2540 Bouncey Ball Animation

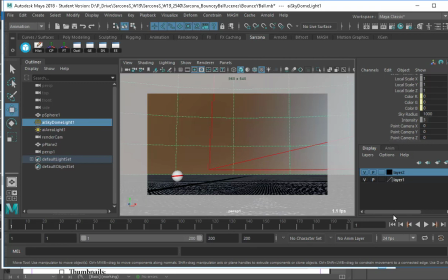(0:00)
All right, so this is an example of what your end product would look like inside of Maya. So the ball is going to roll for 2 seconds. It's going to do 3 major bounces, some trailing bounces, and then roll for 2 seconds.
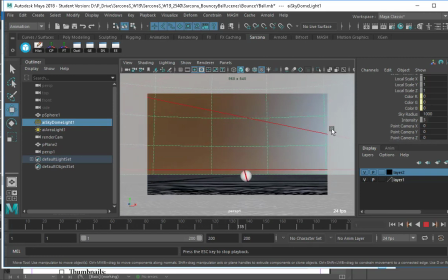(0:18)
So you see the 3 major bounces, some trailing bounces, and then it rolls for another 2 seconds. That's as simple as it has to be. If you're short on time, do exactly that. Roll, bounce, roll, be done. Okay? It does have to roll.
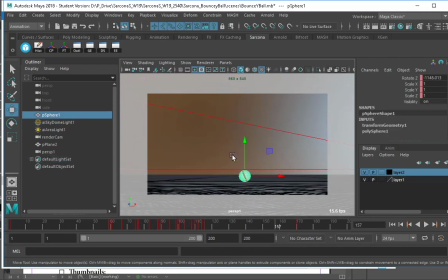(0:37)
All right. I have a material on here that is a band so that I can see that it's rolling.
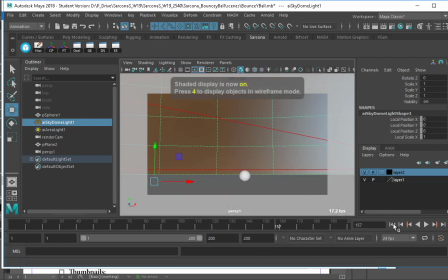(0:45)
Without that material, if I just hit this, 5, and then I hit play, you can't see that it's rolling. Right? So I want to make sure that whatever material you have on there is something that I can see that the ball is actually rolling. Okay? You'll have some nice lighting in here. You'll have some nice materials, textures.
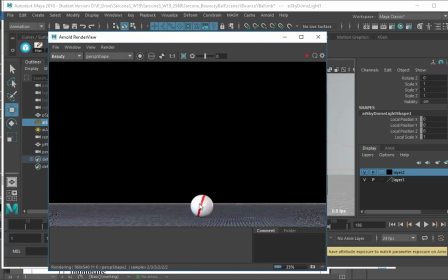(1:04)
This one, I added a texture to the floor. I added a texture to the ball. And then some nice lighting in the scene, and that's what I get.
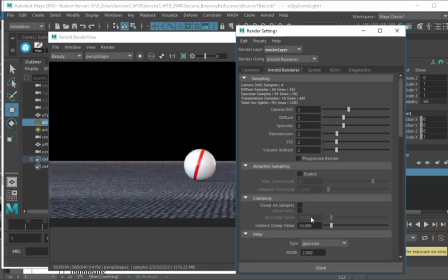(1:11)
Okay. I've also added motion blur to this. I believe I turned it on. Where are you at?
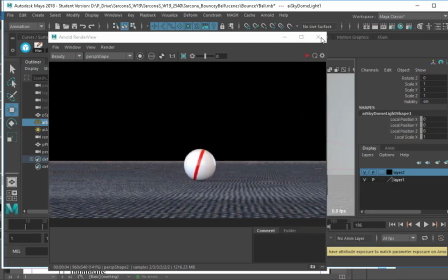(1:17)
There you are. Yes. Now we're at the point where we're using motion blur.
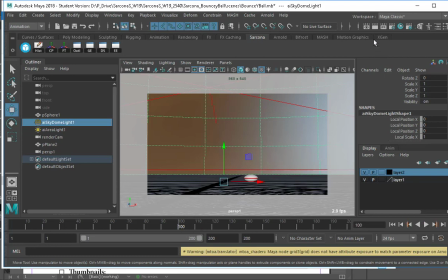(1:22)
Okay. With the stick one and on, we'll be using motion blur. Unless we have some other issue, but we shouldn't.
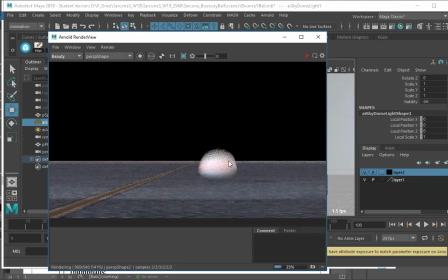(1:30)
Okay. So that means that that texture needs to be very vivid and bright so that we can see it.
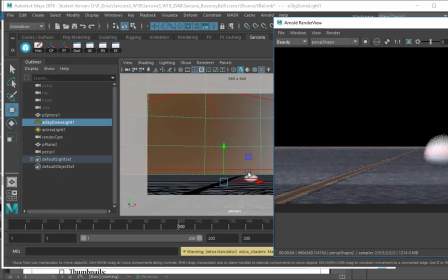(1:35)
Here is a pretty extreme pose. The ball is flat, so we're getting, you know, it's kind of smushed.
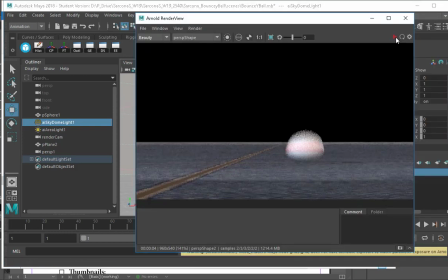(1:41)
When we're here, it's not going to be as flat. We will be able to see it, okay?
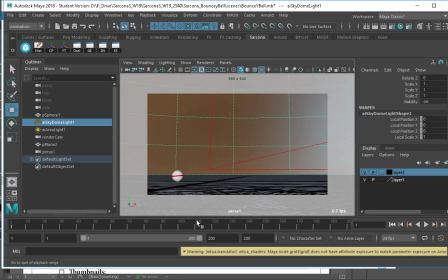(1:48)
And I could adjust, obviously, how much blur I have on there. My camera move is nice and easy.
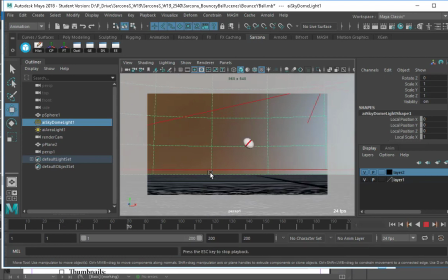(1:54)
There's nothing crazy happening here. I'm not trying to create a separate animation altogether with the camera. It's simply just there to help me tell the story of where the ball starts, where it ends up, and what happens in the middle.
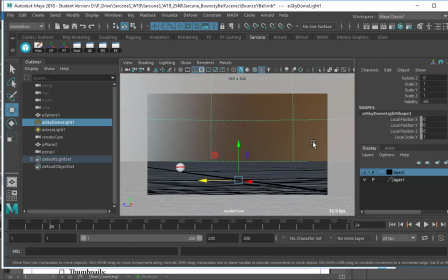(2:11)
Here's another camera move that I have. This one doesn't move at all. It's just locked to that side and just showing, you know, that angle of it. It's a boring camera move, but it still works, okay? You want to find something that's going to help tell the story about what's happening, not hinder it.
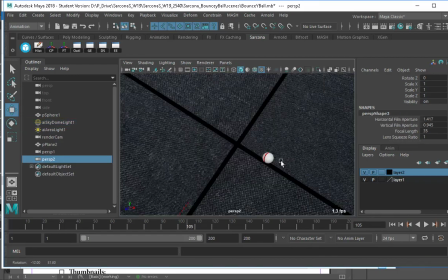(2:29)
If I make a new camera and I'm above it, let's say, I miss all the fun animation stuff, okay? I really lose all the animation of it rolling on the floor and coming up and down and whatever else.
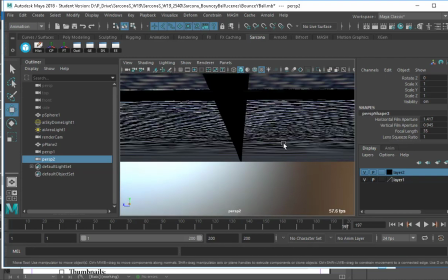(2:44)
Same thing if I'm here, like dead on, I again lose that effect.
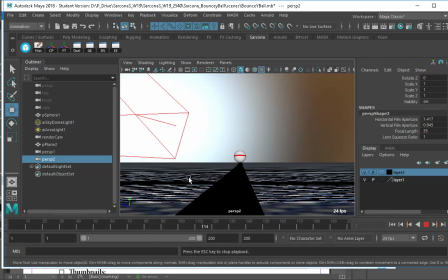(2:52)
I'm not saying it's not a cool effect or it could be used for something else, just not for this assignment, okay?
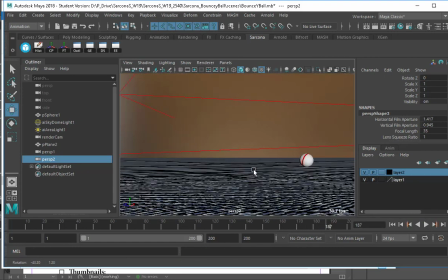(2:58)
Because I want to be able to see from a 3/4, from a side view, something like that,
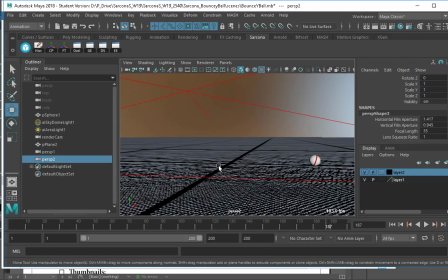(3:03)
how your ball is moving, rolling, and bouncing up and down, okay? I'll have the sheet in the binder.
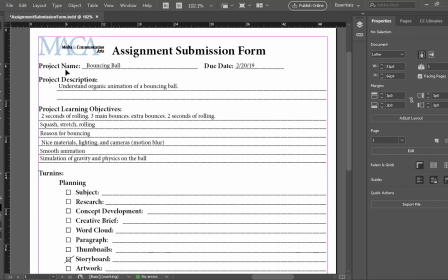(3:10)
I think I already put it there. I'm just gonna quickly go through it. Some of this I already touched on. So the bouncing ball is the name of the assignment. Its due date will be the 20th, which is basically a week and a Wednesday. So next Wednesday, this will be due. It shouldn't take that long once you've gone through and understand the process of it.
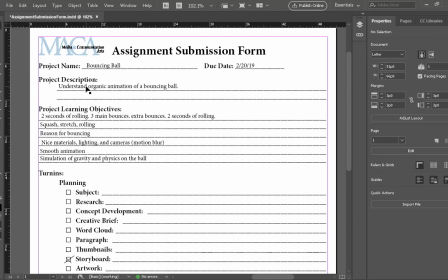(3:29)
I recommend you do 2 of them, just like the stick. Do one just to get the nuts and bolts of it, then do another one that tells the story of it, okay? Understanding organic animation of bouncing ball, 2 seconds of rolling, 3 main bounces, extra bounces, 2 seconds of rolling again.
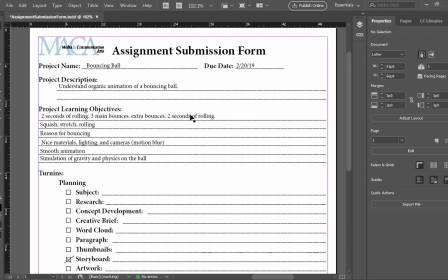(3:45)
Most of the people that lose points don't do the rolling, or they don't do the bounces correctly. Squashing, stretching, and rolling. Make sure all 3 of those things are there too. A reason for the bounce.
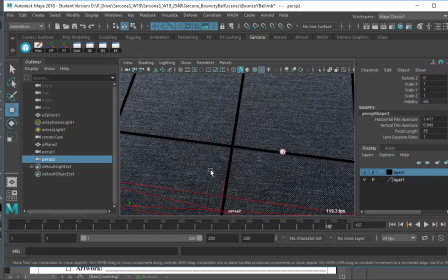(3:58)
So one thing that I don't have in this specific one, and I'm going to leave that up to you for your own assignment, is to figure out why is it bouncing. Is there something like shooting it up that's making it bounce?